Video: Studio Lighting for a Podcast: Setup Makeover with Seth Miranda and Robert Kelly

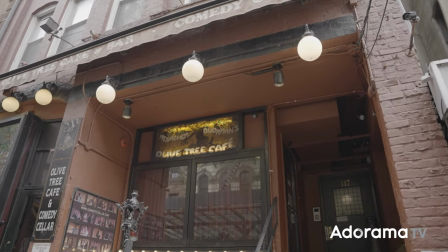[0:00]
What's going on everyone? Seth Miranda here coming to you from above the world-famous Comedy Cellar right here in the middle of Greenwich Village of New York City.
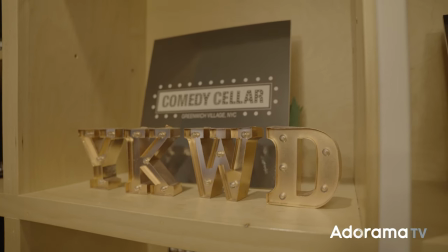[0:08]
And we're in their podcast studio. Some of the biggest names in the industry come through the Comedy Cellar and our friend Robert Kelly has a podcast network up here where he grabs that talent and has interviews and all types of shows run out of this space. Now during the pandemic, Robert worked really hard on his home setup to do really clean looking Zoom type interviews and interface like that. But here, once he got back to work, he realized it looks like garbage for some reason and I basically told him the main problem is the lighting and if you look around
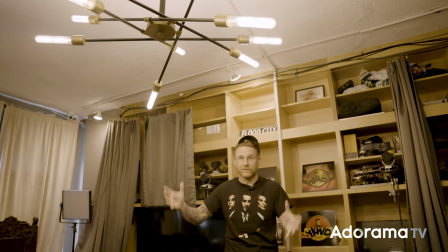[0:33]
we have some really soupy green warmish kind of weird lighting mainly from this chandelier which is really not meant for production obviously so we're going to try to get him some better skin tones softer light patterns better shadows stuff like that there's going to be a few challenges though we're in a small space right so we need to figure out a system that one doesn't block all the cameras filming him and all the talent two that will light them cleanly all evenly and have quick going to fall off from the guest to this back wall, which isn't too far away. That allows us to have shadow back here that we can then fill in with whatever kind of light we want, making the space seem a little bit bigger, separating them from the background more, giving them a little more production value. So there's going to be a little bit of a challenge, but I think we're up for it today. So let's get started and see what we can do for our man, Robert Kelly. All right, for our key light, we're going to go with the Nanlite FS300. It's a nice, relatively inexpensive light that puts out about 24,000, 25,000 lumens. It's also 5,600K daylight, really nice, clean looking light and a lot of power for the situation that we're in. Also super quiet and this is the entire light. There's no like ballast or anything in line.
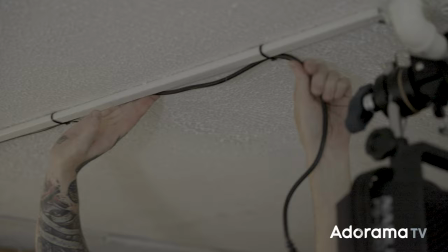[1:36]
You're just going to plug in an AC cable direct. So since it's going in the ceiling I have to worry about where I'm going to mount all the rest of it.
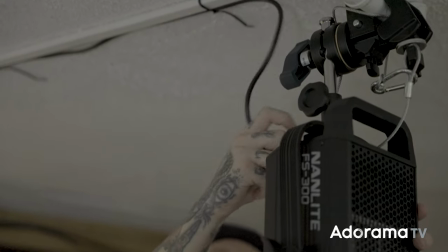[1:41]
It's already here and I just worry about getting it to the wall to some power and we're good to go. Now what do I do with this light to make it even for everybody and a little softer more diffused to get some specular highlights down and stuff like that. Well we're going to go with this Nanlite Lantern Softbox 80. So this is a lantern.
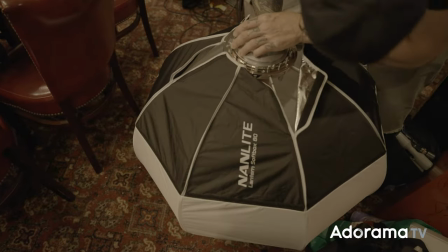[1:57]
It is a little different than other lanterns. It does have more of a little bit of a direction to it, but pretty much you're going to have it in the middle of this table and it's going to go in 360 degrees to evenly somewhat light everybody at the table, depending on their distance to it, obviously, but it will soften up our light. It'll make it bigger. It'll diffuse it. And we also have these skirts here to work around it and roll it up however much we want and velcro it into place you can really fine-tune how much of a spread you get off of this lantern it was exactly what we need in this area so that we're not spilling onto the background so much remember we want that fast fall off to hit so we go to shadow quickly so we then fill in that shadow with whatever we're going to do up
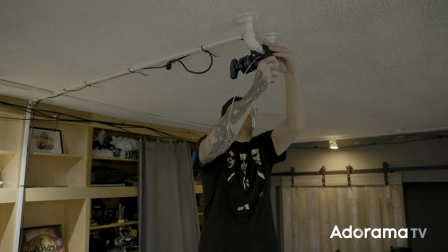[2:39]
here so with just a super clamp to a conveniently placed pipe that the maintenance man put in there for us he
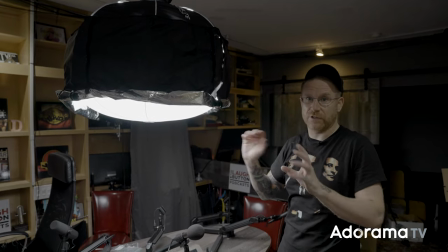[2:46]
also took down the light for us so it was nice and safe no electrical problems or possible fire hazards or anything like that
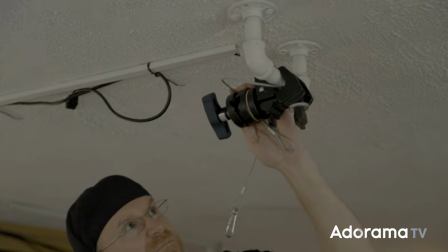[2:52]
so we clamped it with a super clamp that has a knuckle already built in a grip arm the same thing you would see on a c-stand put in a
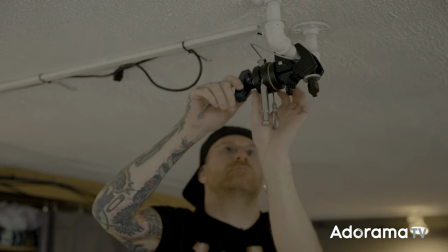[2:58]
5 8 baby pin which is the coffin nail or whatever you guys want to call it and that allows us to have movement around
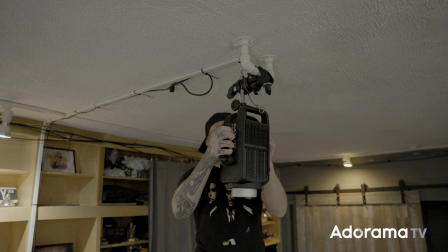[3:05]
but also pointing straight down while clamped to that pipe now we also have the yoke and we can spin this thing around we can pivot it we can tilt
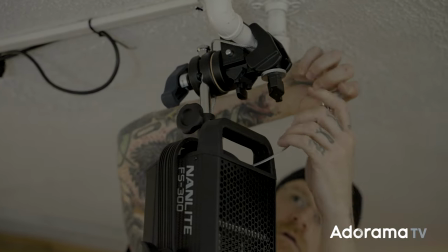[3:12]
it however we want to go obviously we want to go straight down there's the best option and it's as high up to the ceiling as i could get so that they have clearance for
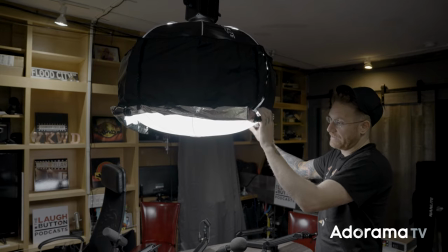[3:19]
the cameras all right so this skirt helps us control basically the spread think about like barn doors maybe it
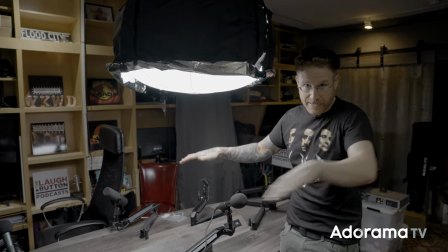[3:26]
goes down pretty low and keep it kind of central but obviously there's camera angles there's people have to see each other and of course we
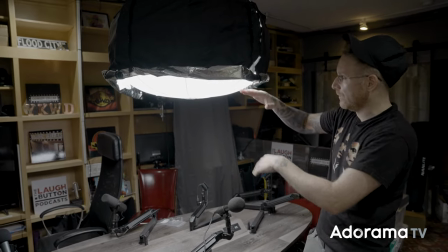[3:33]
just want it to be spreading around the table in a nice even fashion so it's kind of like this bold out soft box effect you you can actually
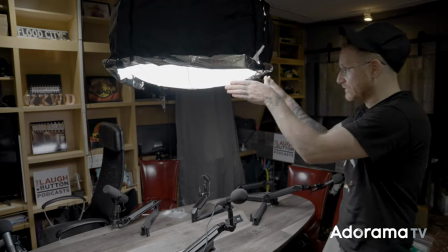[3:39]
see that it's convexing out. So it's giving just a little edge light to every person on the table.
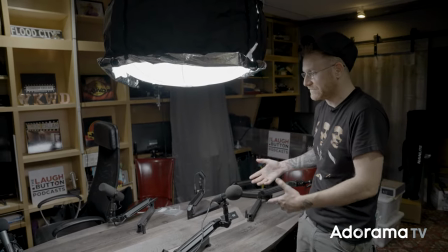[3:45]
Yeah, they're not all the same distance, but it's as close as we can get.
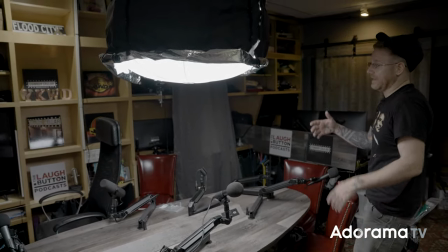[3:48]
And then that minimizes the spill onto the back, which then we can have as much shadow as we can back there.
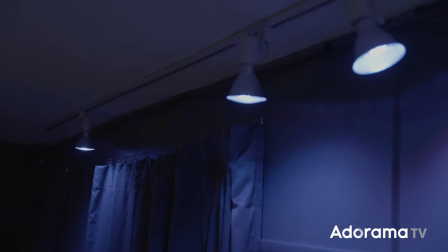[3:55]
So then the track lighting can become the RGB bulbs and Robert can make every show look different, every host have their own background and all sorts of things like that.
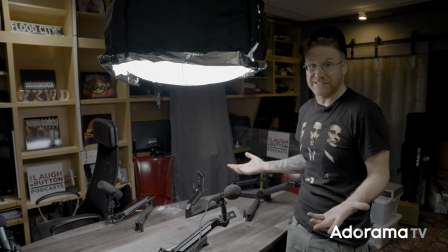[4:03]
Nice options, versatile and looks clean and relatively easy.